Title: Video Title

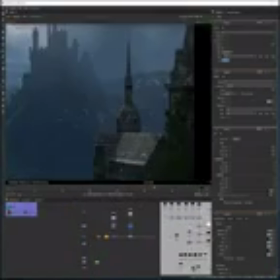250s
Something like this here to blend this castle a bit better with the background. Also this building here.
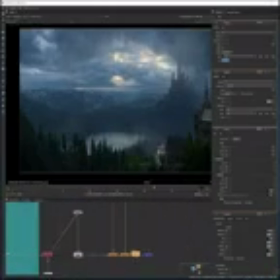256s
Okay, it might not be super visible in the video because those are really tiny adjustments, but I think it does make a difference.
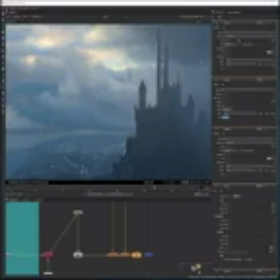264s
And that's why it's actually so hard, because all those tiny adjustments, they do add up at the end. And it's really about keep looking at this shot from very close, from far away,
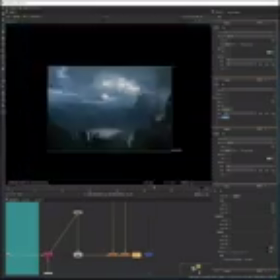273s
maybe take a break for an hour, then come back, and you will see stuff that will suddenly pop up to your eyes.
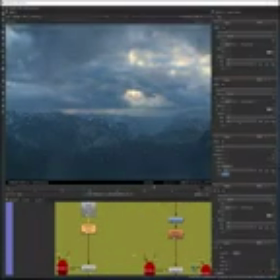280s
But I think we're pretty good at this point.
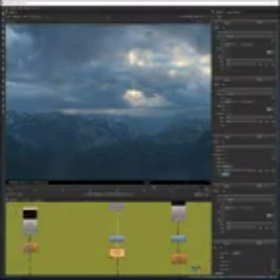So always, quite often, switch off and off all those nodes just to see the subtle difference.
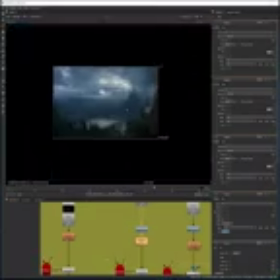297s
So I keep looking at this and I try to see if some of my elements are maybe too much pushed in the reds, in the green.
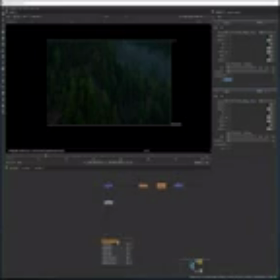306s
When it comes to colors, I think we're pretty good at this point. I do want to work again on my gloom effect. I wasn't exactly completely satisfied, so I'm gonna use the same basic glow node,
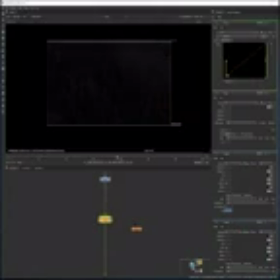317s
except that in this case I'm gonna use, along with that, a keyer, and I'm gonna use luminance key. So I press A, and that will visualize my alpha in black and white,
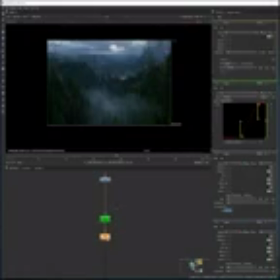327s
and I tweak the key node to isolate my highlights, and then I could put the glow node, and as a mask I will put my alpha.
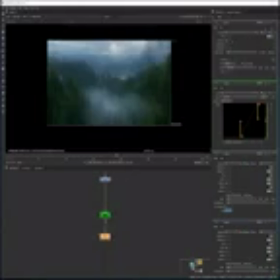334s
So that means that the glow will only affect those highlights.
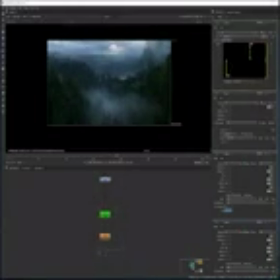342s
Something like this probably. And I can also put a gray node after that, and same. You will see that as a mask I'm gonna use once again the alpha. So this gray node will only affect my alpha. And I'm using this after the glow node because the glow tends to maybe make everything a bit too bright.
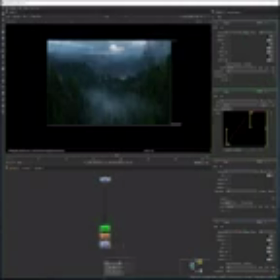360s
So I'm toning everything down a little bit with the gray node after the glow. Another cool effect we can add is a lens distortion.
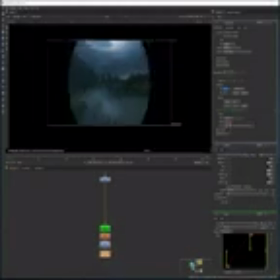368s
Now, most of the time when you work on a proper film, you will get a proper distortion map. In this case, I don't have one, so I'm simply gonna fake it a little bit. All those little things just help, you know, build this cinematic look.
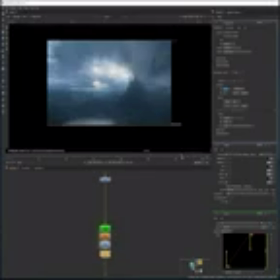386s
Okay, I do think it probably looks a tiny bit too soft, as I was saying, so probably going to go back a little bit in the glow node and change a few settings, or in the gray node.
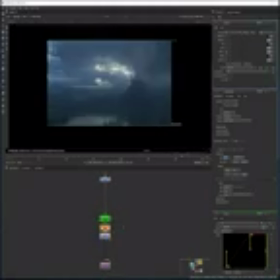402s
Yeah, it's too soft for now. I do want to bring back a little bit of the sharpness.
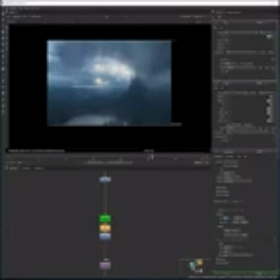409s
Something like this already feels a tiny bit better.
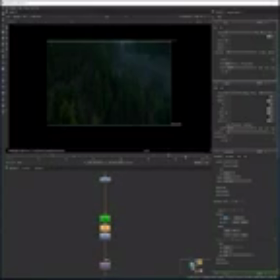414s
Because I do want the shot to be kind of gloomy, to have this bit of fantasy, dreamy effect.
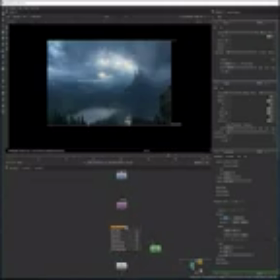420s
But I do not want to sacrifice too much sharpness either. So it's really about having a balance, a mix of everything.
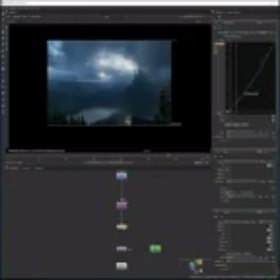427s
I could also add a color lookup if I wanted to. It's basically like the curves inside of Photoshop.
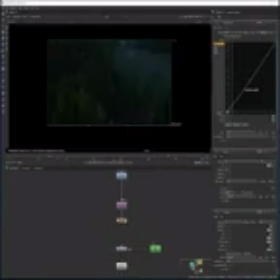433s
I don't think I really need it in this case, but at least I can show you guys you can also use that.
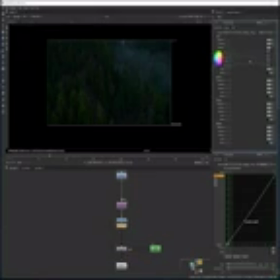441s
Maybe another color node if I want to push a bit more everything towards the blue. It's gonna be a really subtle effect once again.
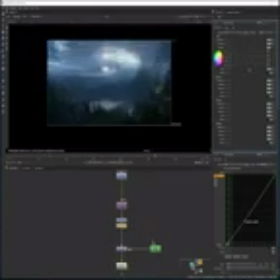450s
And okay, I think we're pretty good at this stage. Don't exactly see what else I could add, because as I've said, it's really easy to overdo it. So try to have some restraint, and if you can allow it,
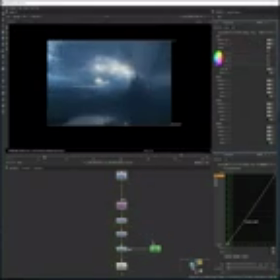465s
once you've done your color corrections and adjustment final touches, just let the shot rest a little bit, maybe for a day or two,
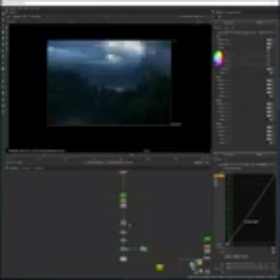472s
if you can do it, and then come back to it with like fresh eyes or fresh look on it, because by now you're probably used to it. And so you might not see some mistakes in colors, or how you've maybe overdone a few of the color correction, because, you know, even after all those years, and because I've done a lot of work those past years,
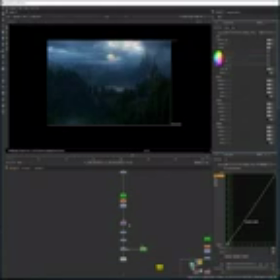490s
even I still sometimes have troubles, you know, seeing my mistakes. So it really helps to just let the shot a little bit rest and come back to it later if you can.